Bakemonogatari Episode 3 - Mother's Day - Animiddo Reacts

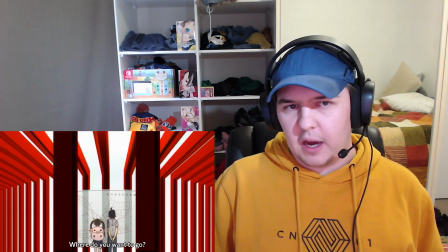I feel lost looking at this like everywhere looks the same which would be kind of what Hachikuji is going through at this point looking for this one address
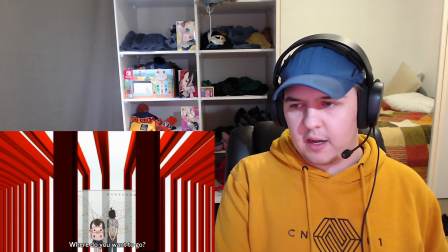good visual storytelling and then he
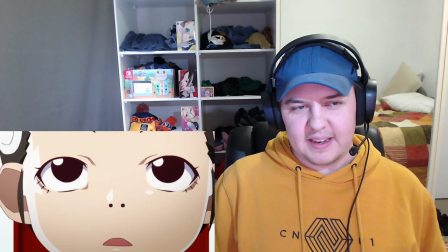goes back for a third time winds up and gives her a fucking slap up the back of the head
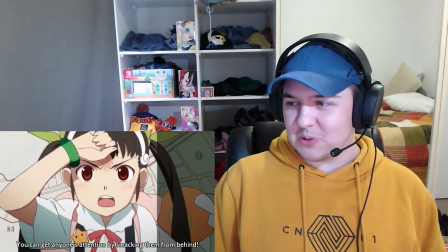I agree don't assault little girls like come on there's a little bit of mirroring here with these shots
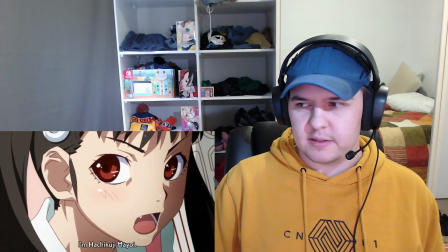of Hachikuji and Karen from before that we saw in the flashback.
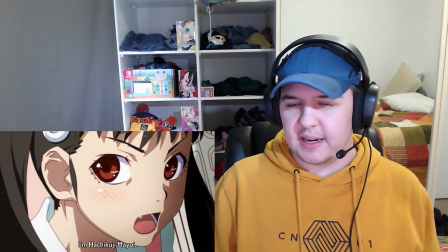I think that further emphasizes the connection the two have in the story, if you know what I mean. That instead of going back and apologizing to Karen,
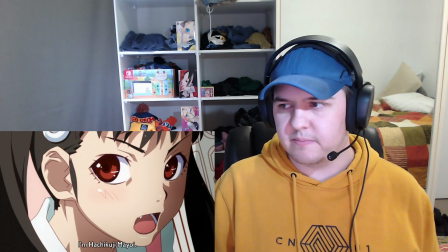he's trying to make it up to this other girl that's at least a similar age, not exactly similar.
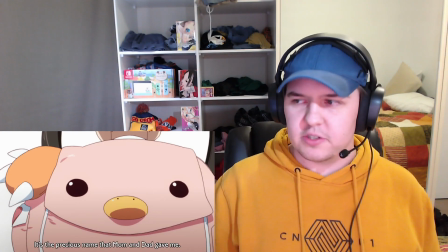It's the precious name that mom and dad gave me.
That's why I think the connection to the family and the mum and dad and the Mother's Day and everything else are coming up.
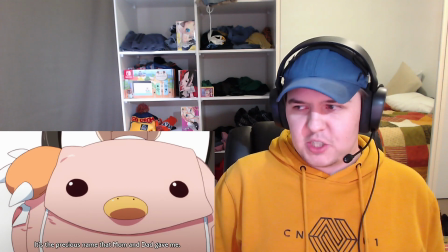Now that I do say that out loud, maybe she is going to like her mother's address or something to that effect. Maybe her parents are separated or something like that and she's living with the father. She doesn't know where the mother lives. Something to that effect, maybe? It makes sense for it being Mother's Day and she being out and about.
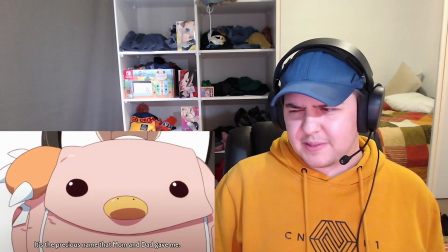Also, I don't know what's up with the big backpack,
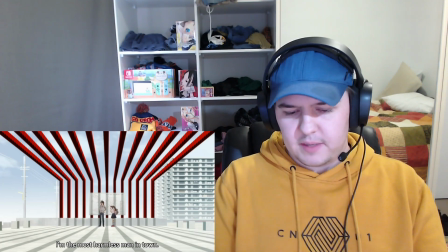but anyway i'm the most harmless man in town and then we skip ahead and then he's like already like beating her
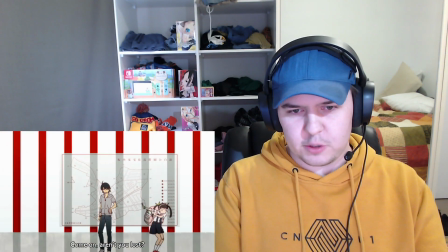up but not before she dabs here it is she
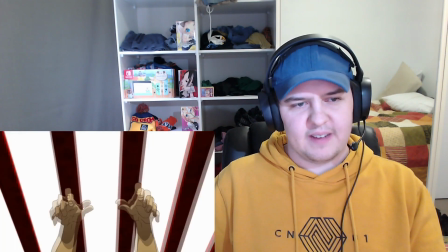kicks him i don't know what that frame is that he grabs the
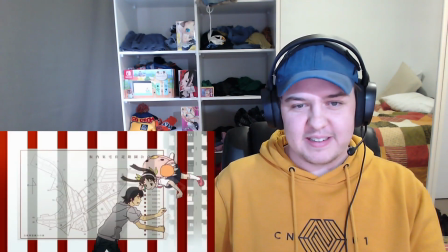leg and fucking judo throws her and we can only imagine that senjiu kahara is just watching
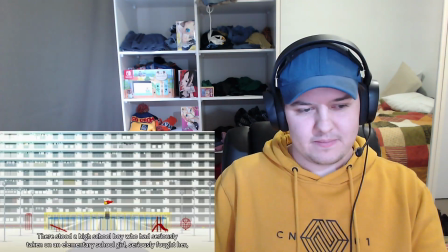this whole thing like what the hell is he doing there stood a high school boy who's seriously taken on an elementary school girl,
seriously fought her, seriously won with a judo throw, and seriously felt proud of himself.
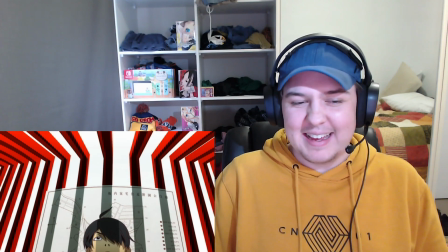Wait, that's me. And the little hair again. It's good stuff.
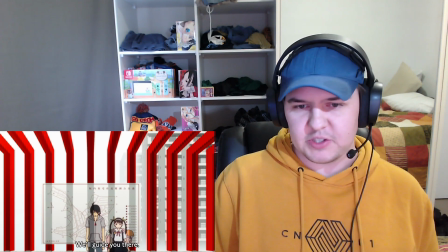Senjogahara clears up the situation and is essentially like, yeah, I'll guide you there.
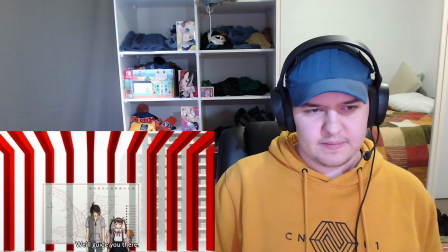I know the place, blah, blah, blah, blah, blah. What is this guilty and not guilty in the background, though?
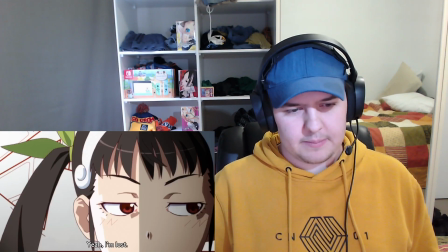It's a bit strange.
Aren't you lost? Yeah, I'm lost. I'm a lost young snail.
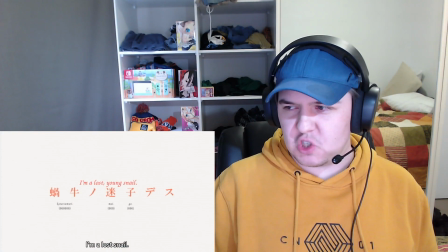I wonder what the meaning of the snail is there. Slow. Has a shell.
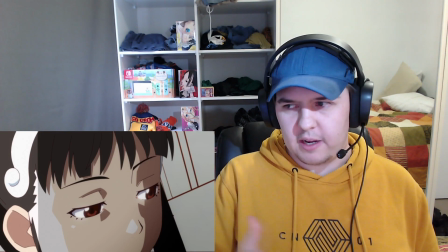Well, first we get this little shot here of her, like, looking away. A lot of frames in it.
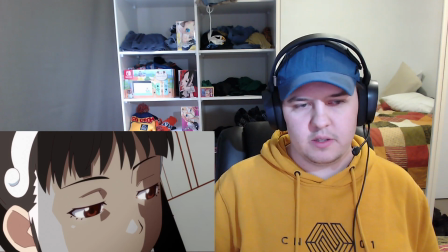Obviously, we're meant to pay attention to it. This is more alluding to what her actual problem is, I feel.
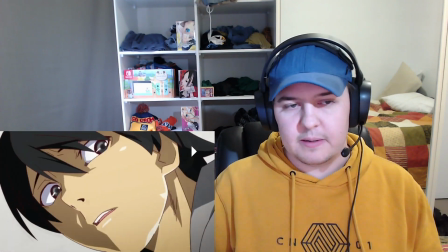Something to do with whatever the snail means. And then we see in his eye, we see, like, the...
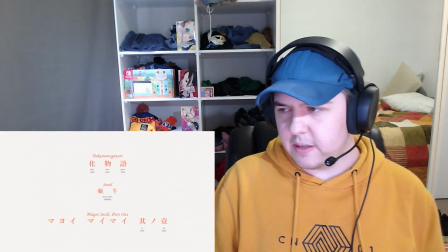it kind of turns into like the shell of a snail if you know what I mean we're gonna have to follow that next time but yeah that was the that was the episode three I really enjoyed it it was very different it was very dialogue heavy but I think we gleaned some good information out of this one I might need to do a lot of editing too but we'll see how it works because I had to get up and do different things a couple times so it might feel a little bit jumbled uh but anyway thank you very much if you liked the video like the video subscribe if you want to subscribe and please leave a comment down below what you thought about the episode and what you thought about the channel and anything i can do to improve anything else and all that kind of jazz awesome well thank you very much for watching and i'll see you guys next time cheers thank you